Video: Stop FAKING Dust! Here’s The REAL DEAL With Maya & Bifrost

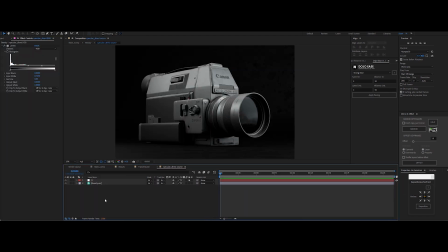And on the specular highlights, I masked out the top of the camera to tone them down.
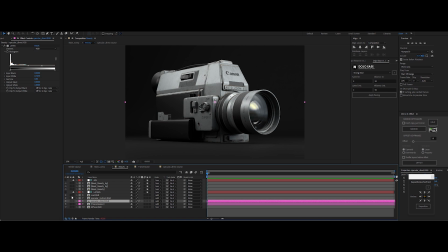Subtle, but effective. Next, I worked on the beauty mask for the camera, applying contrast and curves adjustments to make it pop. Added a couple of masks to darken the background slightly for that moody vibe.
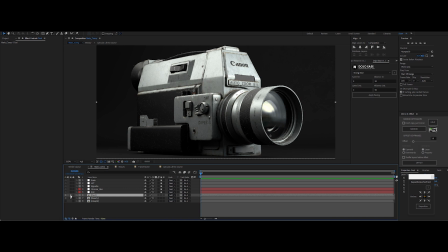Now, back to the main comp. This is where the dust magic shines. The dust pass sits on its own layer, packed with insane detail.
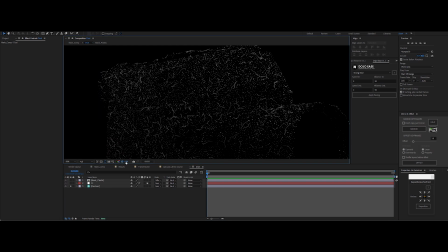It's working beautifully, but I did add an adjustment layer with exposure tweaks and a
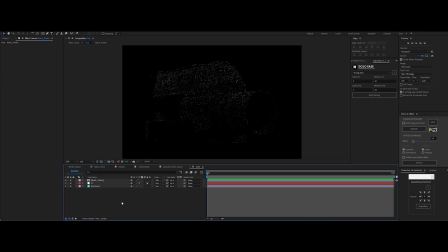mask to dial back the dust on some of the plastic parts where it was overdone.
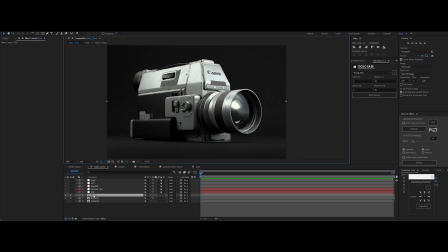Balance is key. Then came the cinematic touches. Depth of field for that creamy focus.
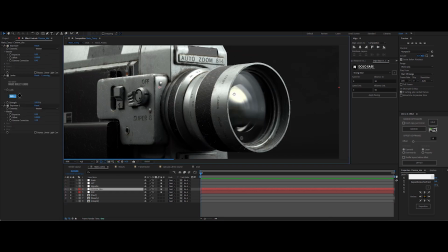Chromatic aberration, just a whisper of it, because too much ruins the vibe.
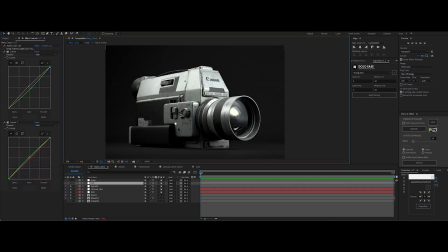A vignette to pull the viewer's eye to the center. A lot for that cinematic vintage Kodak film look. Added a subtle green tint to seal the deal. And finally grain on top to make it feel authentic and polished.
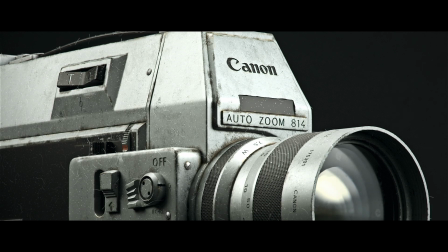And that's it, the final render. Look at that dusty, grungy beauty.
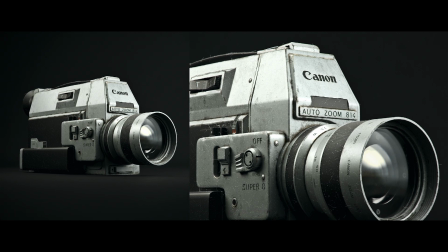What do you think? Drop your thoughts in the comments below. Did you dig this process?
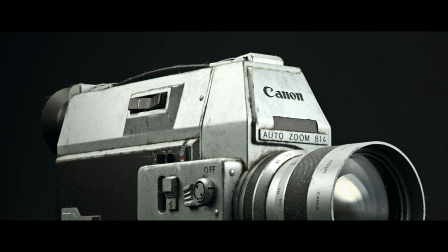Got questions? Let me know. Thank you so much for watching. If you enjoyed the content, you know what to do. Subscribe to my channel for more awesomeness. And I see you guys in the next video.